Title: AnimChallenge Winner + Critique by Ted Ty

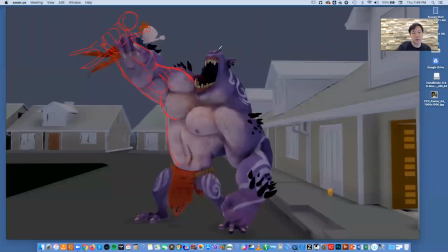So we have this straight of the forearm that we can contrast to the bend. Now, technically, does your animation work well? Yeah, it does. I think here comes up and then he just bends at the wrist and chomps her down.
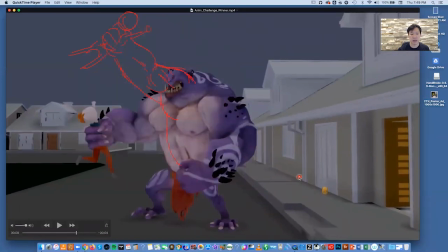It's totally cool. But I think if you sweep the arm up and you straighten here,
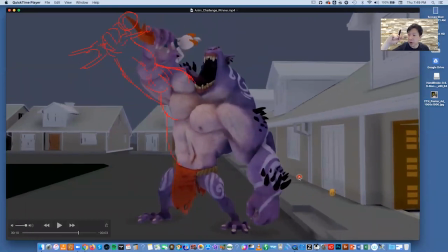it gives you just a moment to pull the arm in and really chomp down even harder. You give yourself somewhere to go mechanically. Like here, if you imagine that red arm, and it gives a lot of dynamics because what you're doing is you're counter opposing tension.
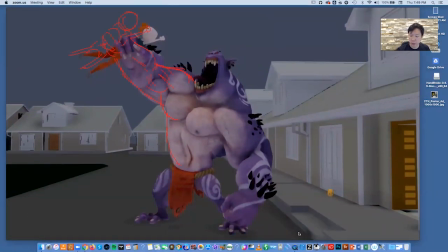It's a really important concept. If you're setting up something powerful, tension in the pose and counter opposing tension. Oops, let's do that in another color so it's a little easier to see.
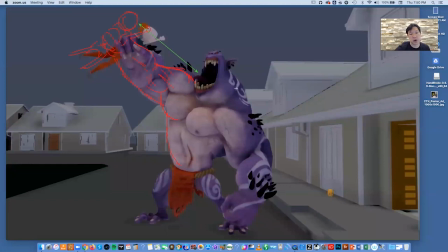Look at the counter opposing tension you get between the straighter arm and the body pushed back, right? You lose a little bit of that if you stick with your current arm right there. And then, boom.
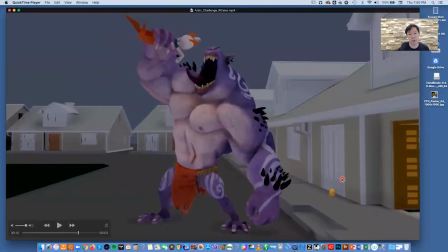why don't you help yourself out here a little bit? Instead of just reaching forward with his head, move his body and head forward exactly like you're doing. Then go ahead and pull his head back
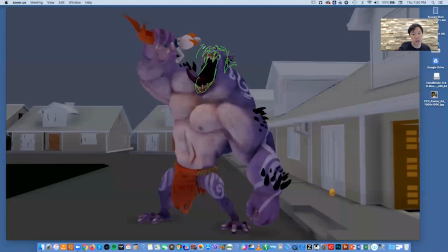like this. So you're forcing his head upward, which creates a drag. And then on the next frame, here you could continue. I'll do it in a different color.
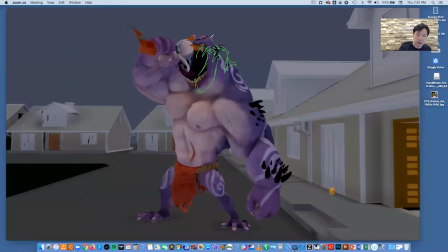Or you can even stretch the mouth open some more. Like that. And you can see where the existing teeth are in this. Put the little wing on his head, point downward to give an indication.
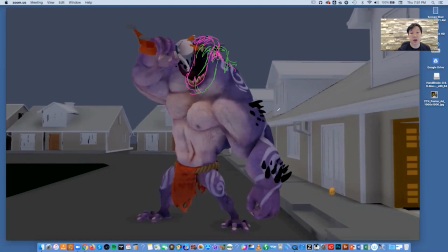And then what you do is that you create a little drag, which creates a little energy to release. And you show the teeth in a more silhouetted way. And then you close in here.
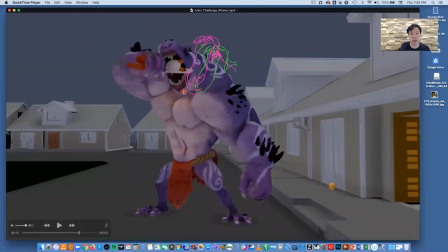You could almost go straight to this frame. I mean, you might have a slow out, excuse me, from the top, clack. But if you look between the pink drawing and this drawing, you can see probably between the pink one and here, you'd need probably one breakdown.
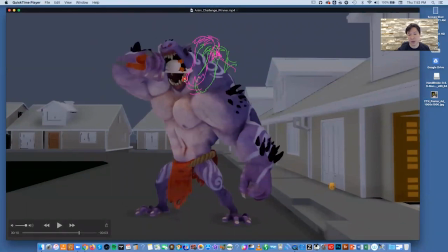Or you could do a slow in, which would be this head that you have right here. Snap.
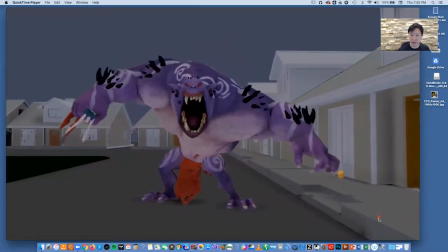And then as he has a delicious snack and he decides he doesn't like it,
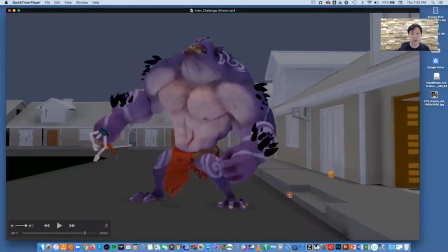I love the head drag, great job there. If you're gonna do this though, one thing that you hurt yourself with,
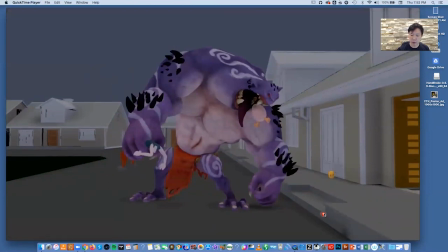Dahvid, is that you decided to leave this arm here, and yet the head is coming out here.
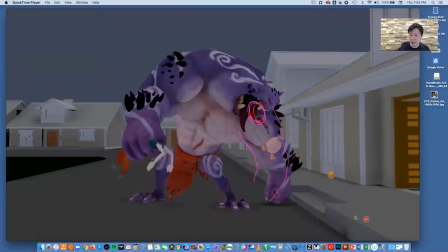And as you move forward, that thing stays isolated within the shape of that arm. And then here, we see that this is within the shape of the hand.
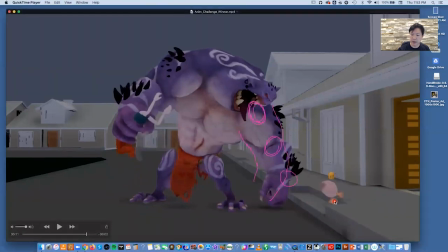And then it bounces off.
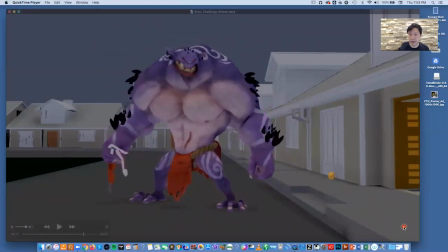You could have really helped yourself by here, when he's about to spit that head out. Here we go. Nice antic. Why don't you, this arm on screen right feels kind of dead. Why don't you start pulling it back?
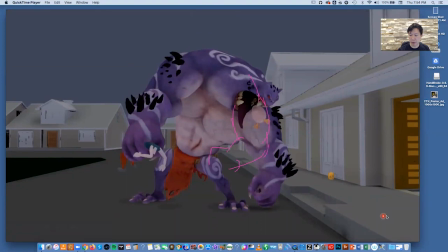And then here, I'll clear that one so we can see what we're doing.